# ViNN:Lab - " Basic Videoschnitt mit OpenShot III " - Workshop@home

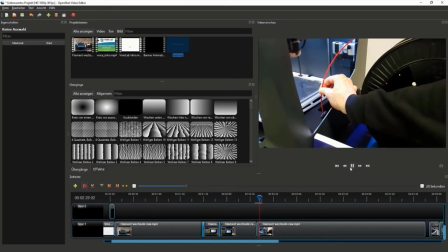2238s Am besten immer manuell wirklich hier.
Ja, vielleicht einen kleinen Übergang.
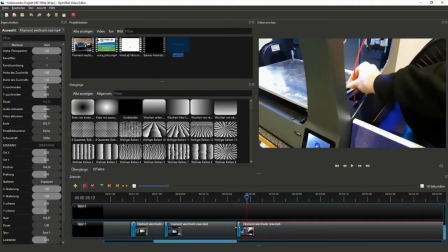2246s
So, ganz, ganz klein. Noch ein Tick kleiner. So, ja.
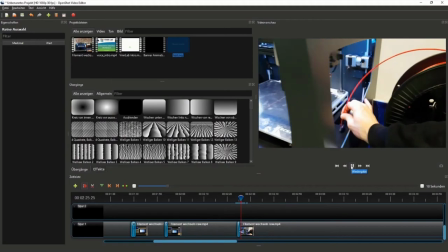2252s
Mal ein bisschen Am besten immer aufrollen. manuell wirklich hier das Nachziehen. Ja.
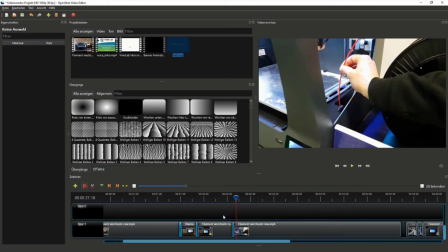2259s
Ist okay jetzt, würde ich sagen. Das ist auch eine Präferenzsache, wie gesagt.
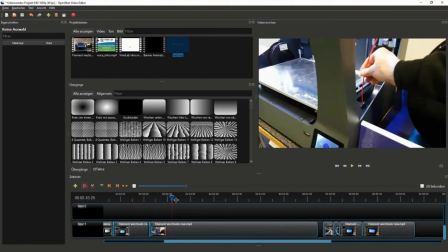2263s
So, wenn ihr sagt, oh, das gefällt euch so oder ihr findet den Übergang blöd, dann könnt ihr das bei euch natürlich auch so machen, wie ihr es bei euch denkt.
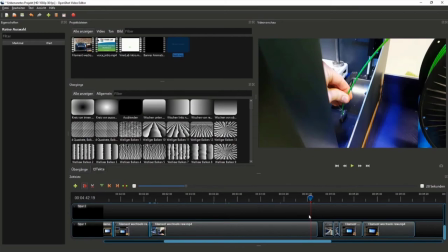2269s
Und man kann damit natürlich auch sehr kreativ sein. Man kann damit teilweise Sachen machen, die echt ganz cool sind. So auch coole Effekte und sowas kann man damit auf jeden Fall machen. Ich ziehe das erstmal hier ran.
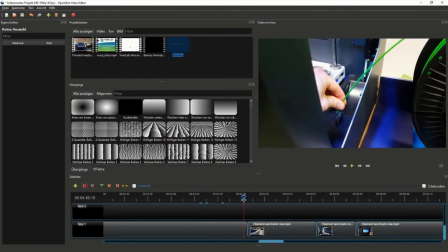2280s
Zoome mir wieder ein bisschen rein und schaue mir jetzt mal hier die nächsten Übergänge an.
Da sieht man es, da kommt.
Hier beispielsweise würde ich auf jeden Fall einen Übergang machen.
Das dauert jetzt noch einen kleinen Moment. Da sieht man es, da kommt's.
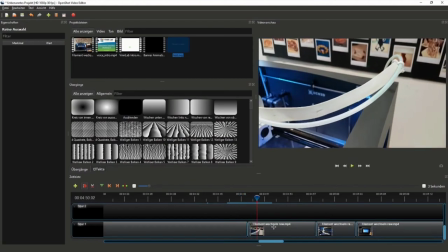2292s
Ja.
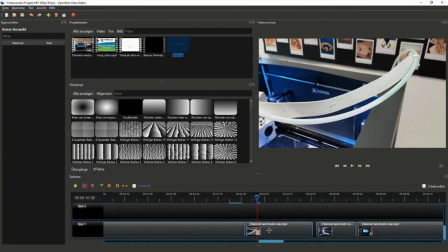2295s
Übergang sieht in dem Fall einfach ein bisschen besser aus. Okay, jetzt macht er einen.
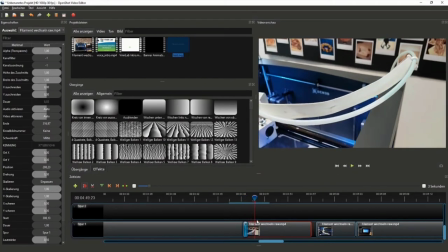2300s
Eben hat er kurz keinen gemacht.
Noch einen kleinen Moment. Da sieht man es, da kommt's.
Minimal kleiner machen, dass die sich nicht zu krass überlappen.
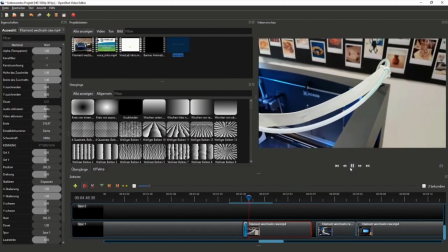2309s Noch einen kleinen Moment. Da sieht man es, da kommt's.
Ist okay.
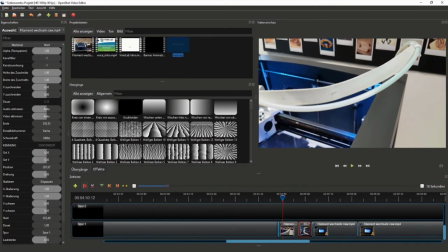2315s
Und man muss natürlich auch bedenken, Übergänge machen immer noch das Video noch ein minimal bisschen kürzer. Also das ist jetzt in dem Fall nicht viel, aber ganz wenig.
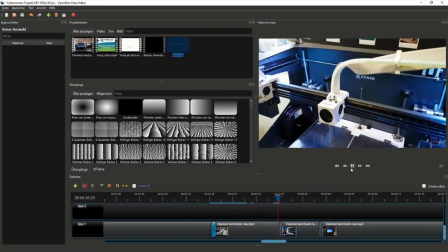2322s
So, gehen wir zum nächsten Übergang.
So, und dann haben wir das auch jetzt hier.
Das, ich schaue es mir nochmal an, aber hier finde ich, passt das ganz gut. Hier braucht man keinen Übergang. Würde auch sein.
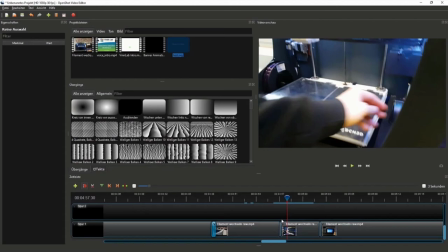2333s
So. Das war das, was ich vorhin gemeint habe, hatte mit, dass man das hier lassen kann, dass man hier keinen Übergang braucht.
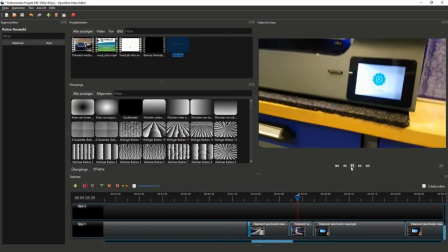2338s
Das lasse ich direkt so.
Und dann haben wir das auch jetzt hier. Jetzt dauert das wieder einen Moment.
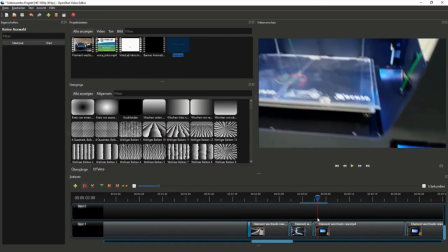2345s Was wir jetzt machen, wir.
Hier genau dasselbe, das kann man auch so lassen. Die Kamera ist fast genau in derselben Position, wenn wir hier mal schauen.
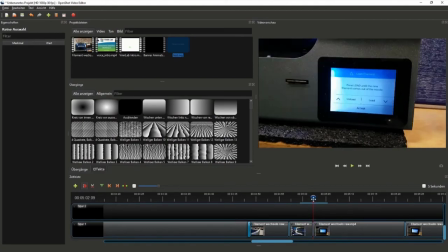2352s
Minimal anders nur. Wenn man es jetzt perfekt haben will, kann man das noch ein bisschen ändern, ein bisschen zurechtschneiden, aber ich lasse es jetzt in dem Fall so.
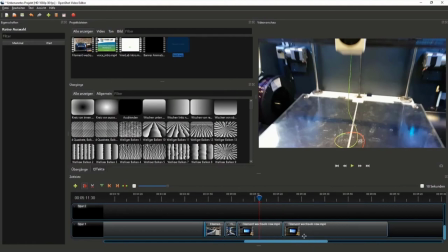2358s
Wir sind hier Amateure, wir sind keine Profis. Das passt. Ich schaue mir jetzt mal den letzten Übergang an.
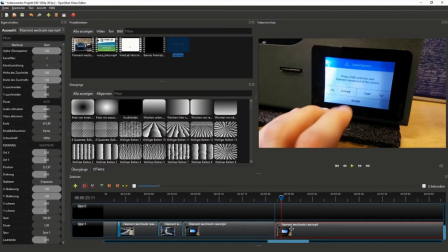2367s
Hier sollte man auf jeden Fall noch einen kleinen Übergang mit reinnehmen. Mache ich mal. Ich schaue es mir nochmal an.
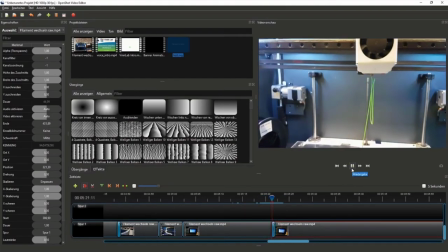2372s Und jetzt seht ihr, dass es hier auch weitergeht. Als nächstes gehen wir auf Accept.
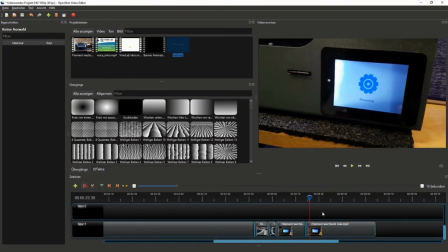2378s
Ja, finde ich sehr gut. Und das war's auch. Wir haben es jetzt hier, wie gesagt, fertig.
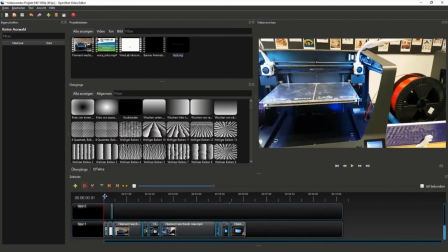2383s
Eine Sache fehlt noch, dann sind wir auch schon durch. Das letzte, was ich machen wollte, ist dieses Banner. Das ist so ein kleines Banner, aber ich kann es euch ja mal kurz zeigen.
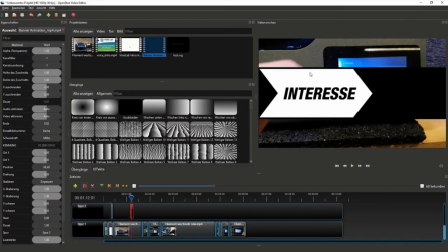2391s
Ich mache es jetzt einfach mal hierhin erstmal. Ihr seht es hier in der Mitte, wir machen es natürlich jetzt noch ein bisschen schöner, aber hier seht ihr es im Endeffekt. Was passiert?
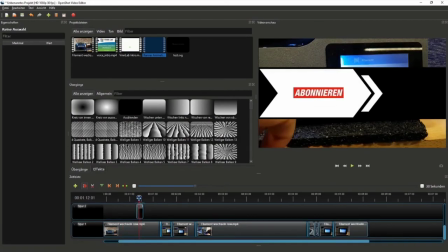2398s
Das kennt ihr vielleicht auch aus unseren Videos. Und jetzt können wir uns erstmal eine schöne Stelle suchen, wo wir das einfügen wollen.
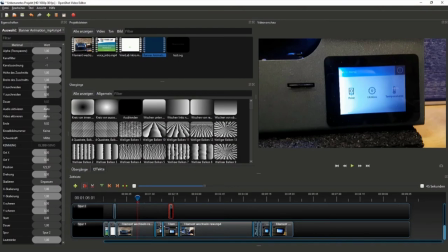2404s
Da gibt es jetzt auch verschiedene Varianten, wie man das machen kann. Am besten nicht dahin machen, wo die Übergänge sind, oder vielleicht auch nicht unbedingt dahin machen, wo schon Text ist.
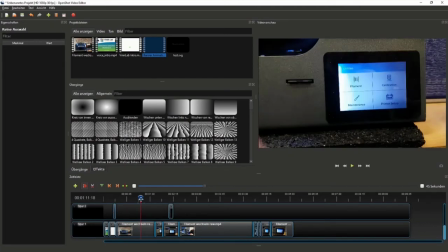2412s
Kann man machen, aber sieht dann nicht ganz so schön aus einfach. Ich mache das jetzt einfach mal, würde ich sagen, hier hin.
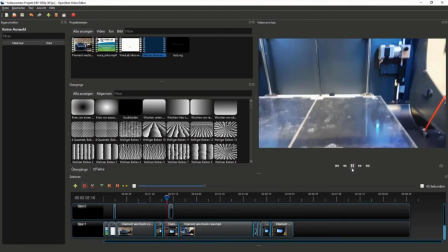2417s
Ich schaue mir mal kurz, was hier passiert an der Stelle. Ich hoffe, man sieht es. Genau hier.
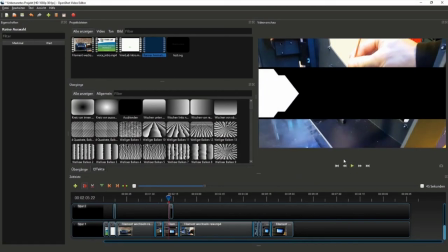2423s
Genau, hier sollte man natürlich auch darauf achten. Also ich mache das gleich noch kleiner, keine Angst.
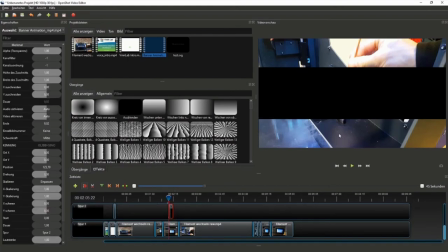2427s
Aber man sollte trotzdem noch darauf achten, an welcher Stelle man das macht, wo gerade sozusagen die Aufmerksamkeit des Zuschauers ist, damit man das dann an einer Stelle einordnet, also einfügt, wo vielleicht auch nicht so viel Wichtiges passiert.
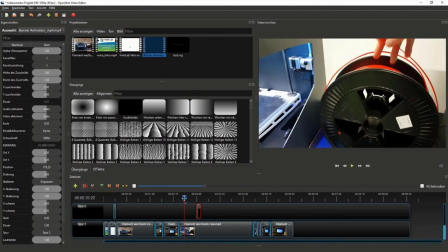2441s
Beispielsweise hier könnte ich es jetzt einfügen, wo ich das mit dieser Spule erkläre. Also hier beispielsweise.
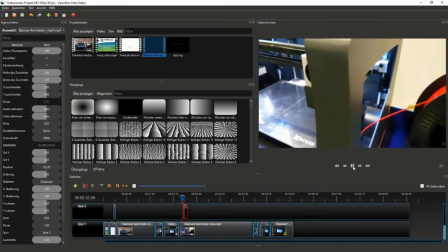2446s
Ich höre es mir mal kurz an.
Jetzt seht ihr, geht. Rollst du mal schnell hier auf. So, okay, dann haben wir das Filament hier.
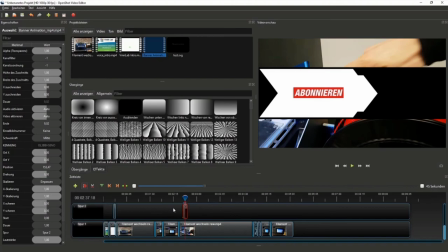2454s
Hier haben wir jetzt noch so den Rest. Die Stelle finde ich gut. Das heißt, wir können jetzt mit der Bearbeitung dieses Elements anfangen.
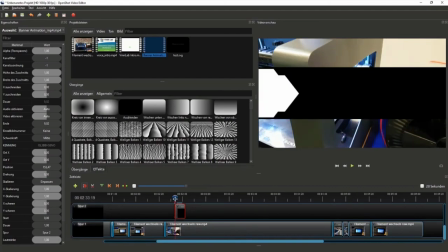2460s
Ich gehe wieder hier an den Anfang, wo das eintritt. Hier tritt es ein. Aber ganz genau. Man muss wirklich den ersten Frame erwischen, das ist wichtig. Genau hier. Hier ist der erste Frame, wo das losgeht. Wählt das dann aus, also man klickt einmal rauf. Dann habt ihr hier wieder diese Übersicht. Jetzt wollen wir erstens das wieder an eine andere Position bringen.
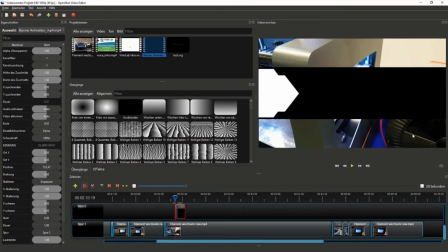2478s
Ich mache das meistens mal hier links unten hin. Man kann es auch rechts unten hin machen. In dem Fall ist jetzt rechts unten diese Rolle. Das heißt, ich finde links passt es besser.